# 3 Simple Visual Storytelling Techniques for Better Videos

In just a few minutes, I will teach you 3 visual storytelling techniques that I've learned in the past 6 years so that you don't have to make the same mistakes I did.
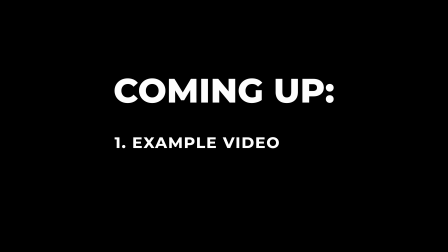In this video, I'll show you my example storytelling video and teach you how you can use the same techniques to make better videos even if you're a beginner.
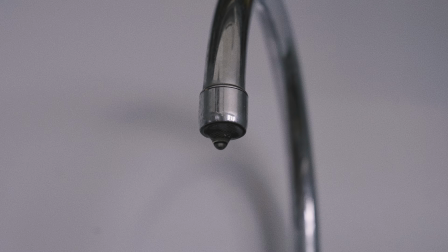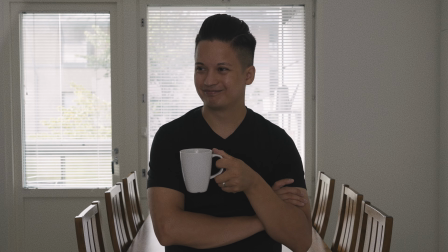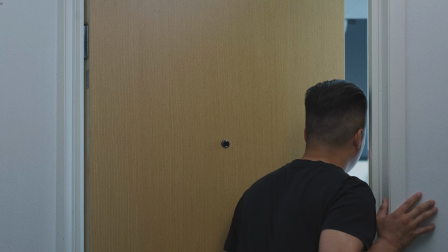Love you, honey.
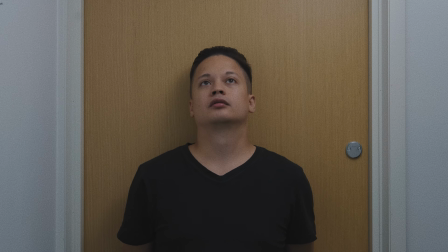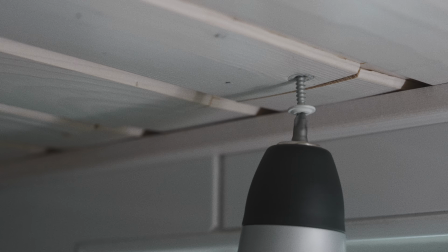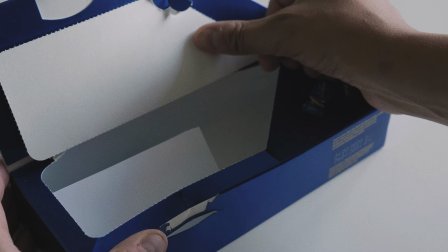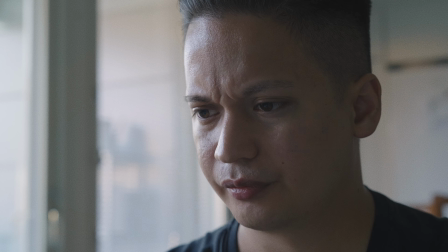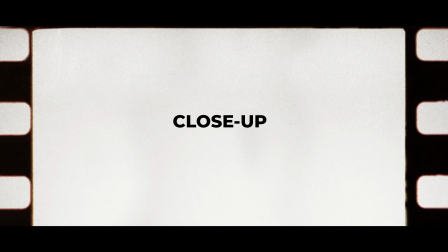The first simple trick is to start your video with a close-up.
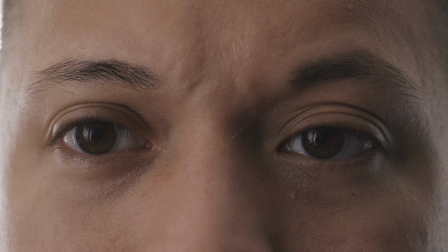When you use close-ups in the opening shot, the viewer doesn't get all the information right away.
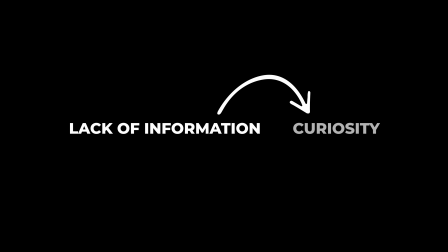And the lack of information creates curiosity in the viewer's mind. This is especially important on YouTube because you have to be able to hook the viewer immediately to make them want to watch the whole video. Another benefit of using close-ups is that close-ups often
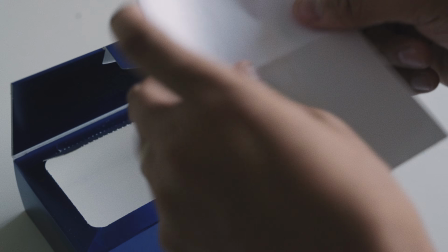communicate that something is important to the story in some way. But don't use only close-ups because that will feel very weird.
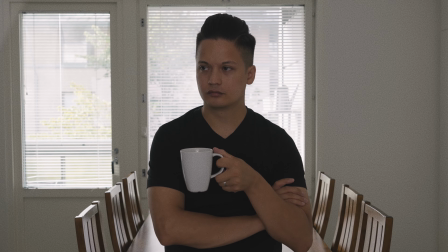Shoot at least one wide establishing shot to give the audience a sense of the location. This next one is one of the most important techniques when it comes to creating an interesting story for your video, and that's hold the answer. Don't give too much information to your viewer too soon, because that will fail to raise questions in the mind of your viewer. And like my friend Alex Alman said,
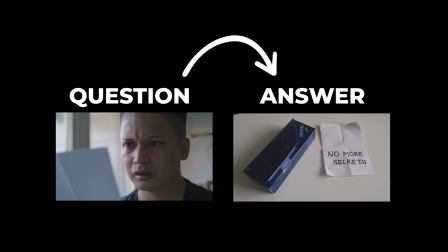questions are like bridges that carry your viewer's interest from one scene to another. Introduce the mystery and hold the answer as long as you can. This way, you'll be able to keep the viewer watching until they find out the answer. Also, to keep your audience interested, every time you reveal something, you need to introduce a new question.
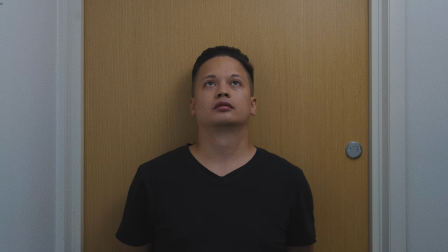For example, after revealing that the character was actually waiting for his wife to go to work and leave the house,
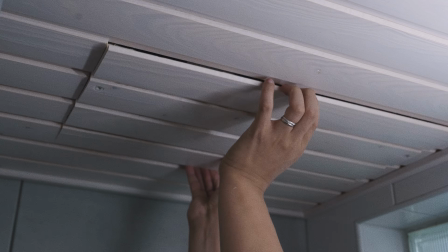and that he was hiding something inside the ceiling, which raised a new question.
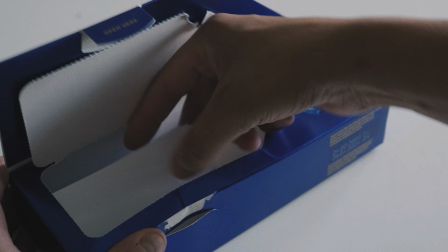What is he hiding inside the ceiling? For example, in the shot where the character finds a note inside the chocolate box,
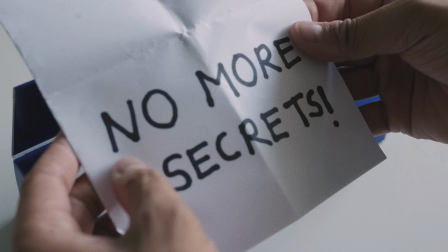instead of revealing what the note actually said, I deliberately delayed the answer to build tension and anticipation in the audience.
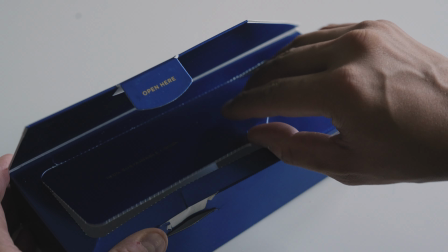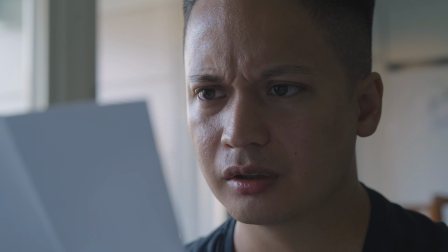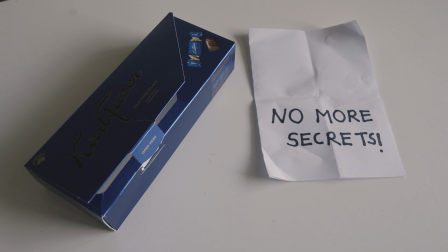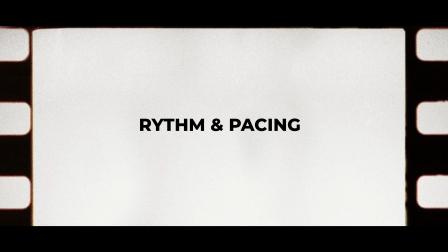In order to have a good rhythm and pacing to your story, cut to the action. By cutting to the action, you'll make sure that there's no empty spots,
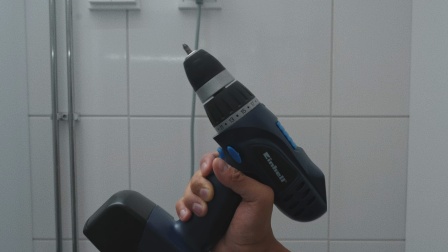and therefore the story is constantly moving forward. This also helps to cut out all the unnecessary parts, and therefore you'll be able to make sure that you're preventing the viewer from getting bored.